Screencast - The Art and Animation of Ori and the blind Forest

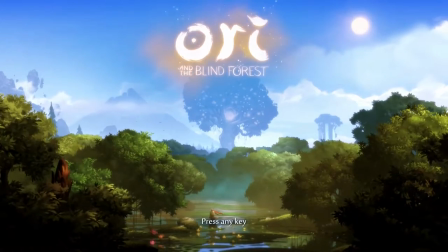Ori and the Blind Forest is a 2D metroidvania style action platformer developed by Moon Studios and published by Microsoft Studios.
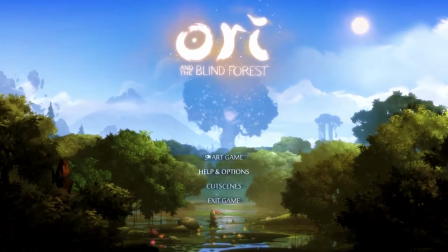When it was released in 2015 it received critical acclaim for its art style.
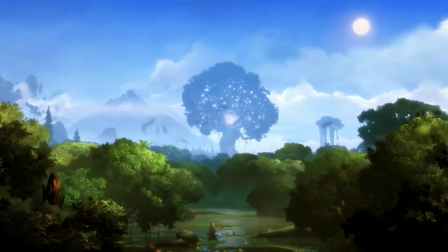In this screencast I will be looking in depth at some of the main contributing factors to its success in creating an immersive world.
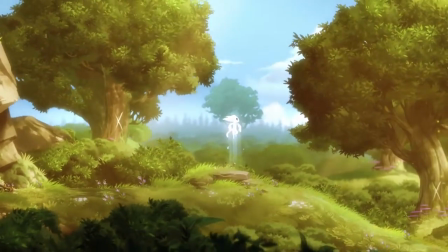Ori and the Blind Forest's art style is a very bright and colourful display of 2D graphics reminiscent of some Disney and Ghibli films.
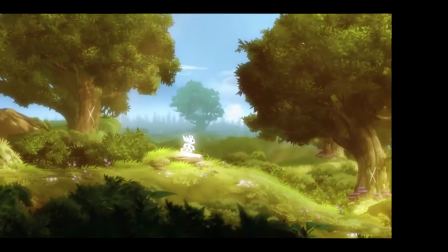The lead animator James Benson stated that they wanted to capture the fairytale-like tone of various Miyazaki movies,
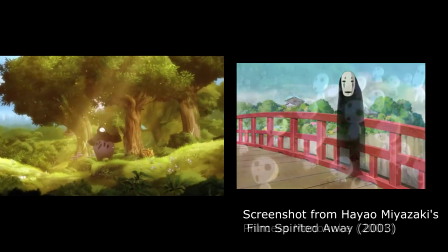with rather simple and plain character designs imposed on top of very lush, detailed, hand-painted backgrounds.
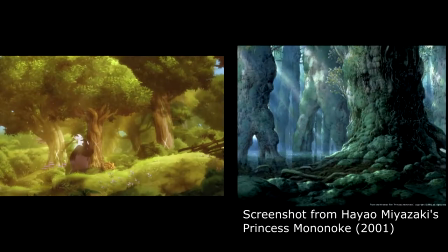In particular, they took a lot of inspiration from the spirit field forest in Princess Mononoke, because of the obvious similarities in environment.
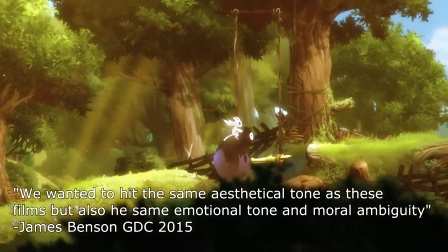We wanted to hit the same aesthetical tone as these films, but also the same emotional tone and moral ambiguity.
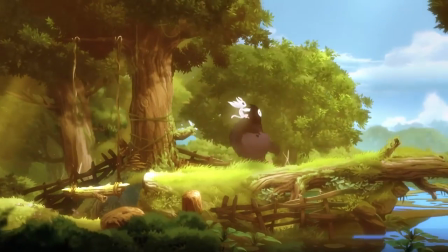They aimed for the whole game to look as if it were a moving painting, and in a way it is. All of the background art is almost entirely made up of hand-drawn assets.
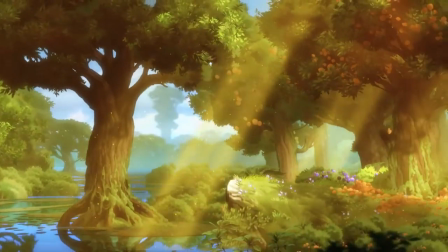They claim that almost none of the assets are reused, having over 7,000 unique hand-painted graphics.
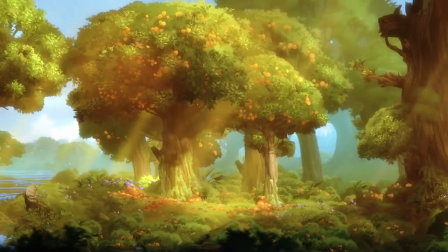Although I'm not sure how accurate that really is.
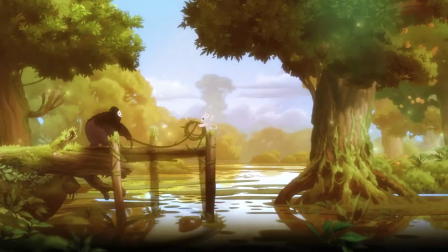But this means that almost every tree, bush and everything else is completely unique, helping make each zone have a completely different turn and atmosphere,
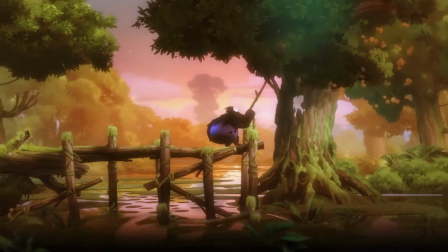which for a Metroidvania is very important to help make the world seem more expansive and give a better sense of regression throughout it.
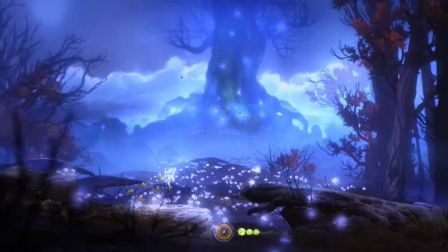Much like many other 2D platformers, they try to achieve a sense of depth to their world by arranging their graphics in a set of layers, and by using techniques such as parallax scrolling and blur,
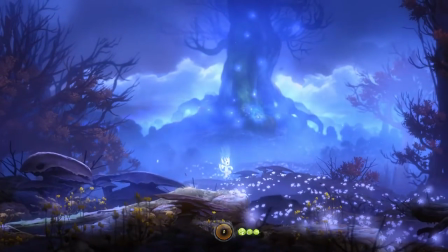they try to simulate a depth of field effect to blend the backgrounds together and make the environment seem more 3D.
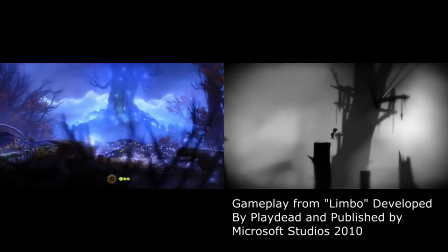Some games that use this layering effect, such as Playdead's Limbo,
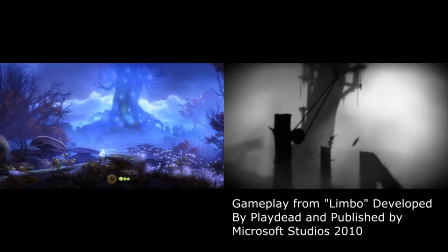will only use a few layers which keeps the layers looking very far away from each other and makes it easy for us to tone the part.
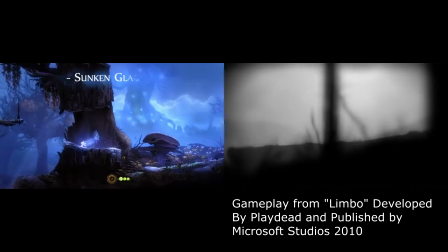This works really well for Limbo with its simple silhouetted style, but in Ori and the Blind Forest they use a lot more layers to try and smooth the effect and disguise it, even if just a little bit.
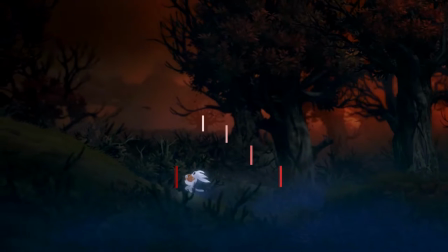They use the parallax scrolling differently on each layer. The furthest away will appear to barely move along with the player at all, but each one closer will move in the opposite direction to the character,
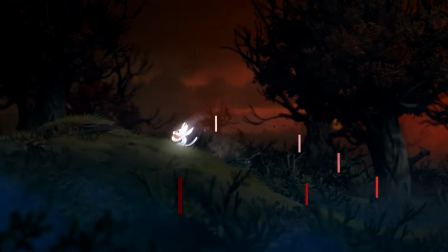faster than the layer before it, until the foreground in front of the character that will scroll even faster than the centre playable area.
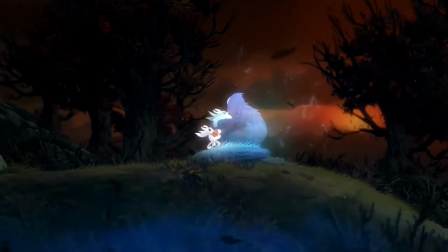And with an added blur effect, this finishes off the effect of depth.
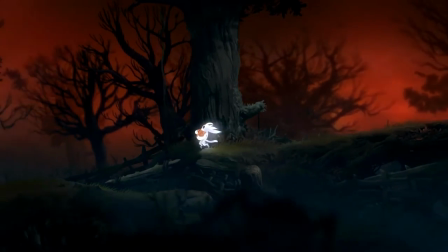This is sometimes used very effectively to introduce something slightly sinister, and to show when Ori can't quite make out something far away.
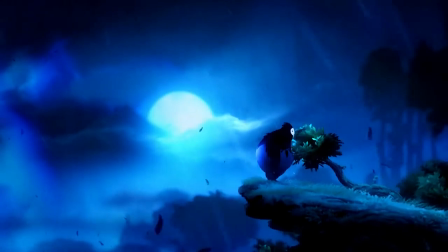That's how the scenery is set out, but what really brings the forest and world to life is the animation of all these assets, in particular how they respond to the player.
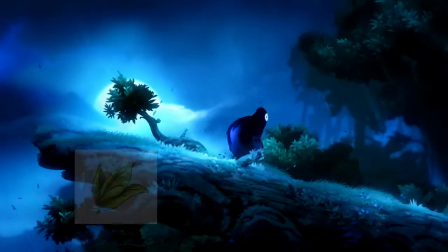All of the foliage, such as leaves and trees, bushes or even grass, use a kind of squash and stretch animation to simulate them blowing in the wind.
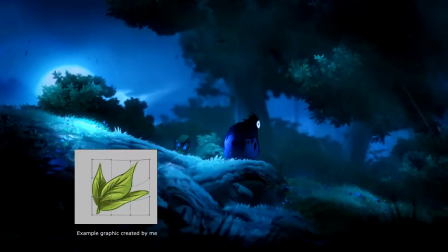Almost every aspect of the background, and even in the foreground,
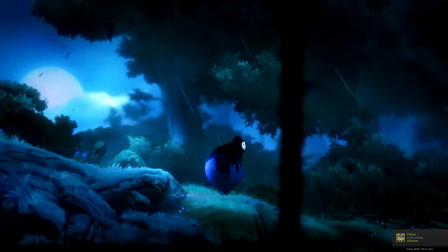will use this effect, really makes the forest feel like it's active rather than just a series of static walls and platforms.
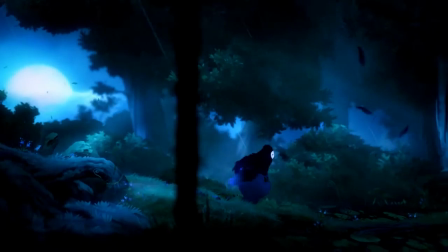What makes this most effective is how these animations can react to or be triggered by the player.
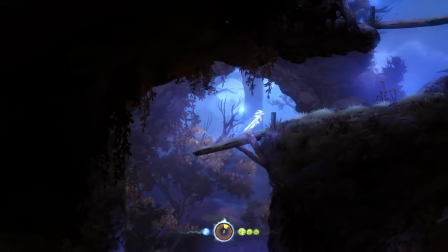Many of the surfaces and platforms you use to get around will move, bob or sway when the player touches them, simulating some physics.
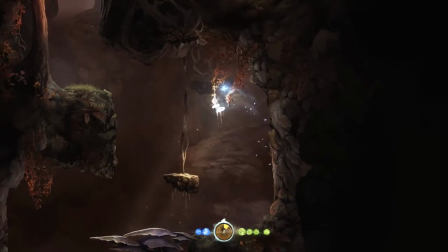Even the shrubbery or plant life on the platforms will react to the player moving through them.
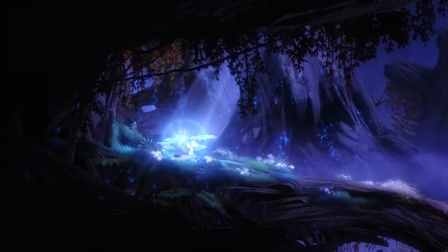But they will also react to other things like some particle effects or NPCs in the same way and sometimes in a more violent way.
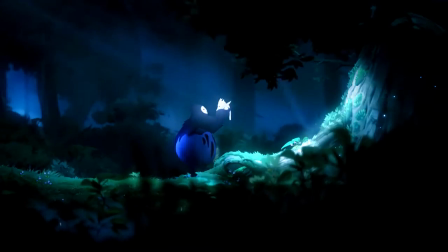And it is this way of responding to the player's actions which makes these animations so effective at immersing the player into the world.
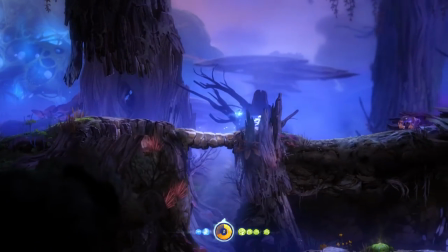A similar form of squash and stretch animation is used on the characters and their movement, to add some fluidity and also to match up with the environmental animations so they don't seem out of place.
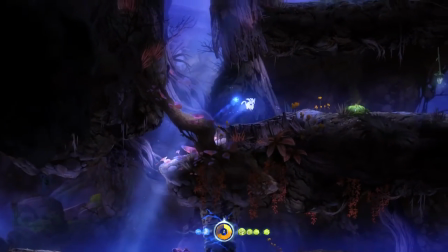The squash and stretch technique was listed as the most important of the 12 principles of animation
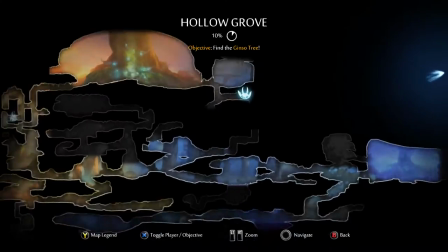in Disney Animation The Illusion of Life by Ollie Johnston and Frank Thomas.
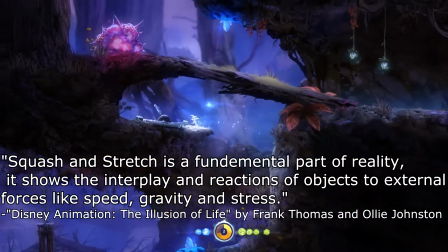Squash and stretch is a fundamental part of reality. It shows the interplay and reactions of objects to external forces like speed, gravity and stress.
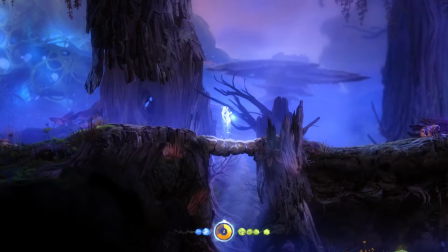When Ori lands a jump, he squashes down to almost a quarter of his original size, and when he is at the climax of his jump, he is almost twice as tall, and his tail almost twice as long.
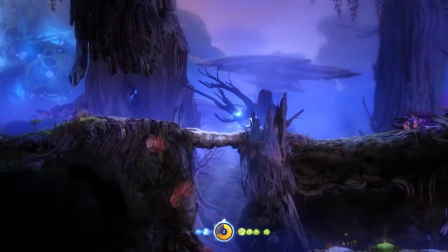The squishing and stretching of his body makes jumps feel so much more fluid and almost more fast-paced, as there is more movement happening than just direction it.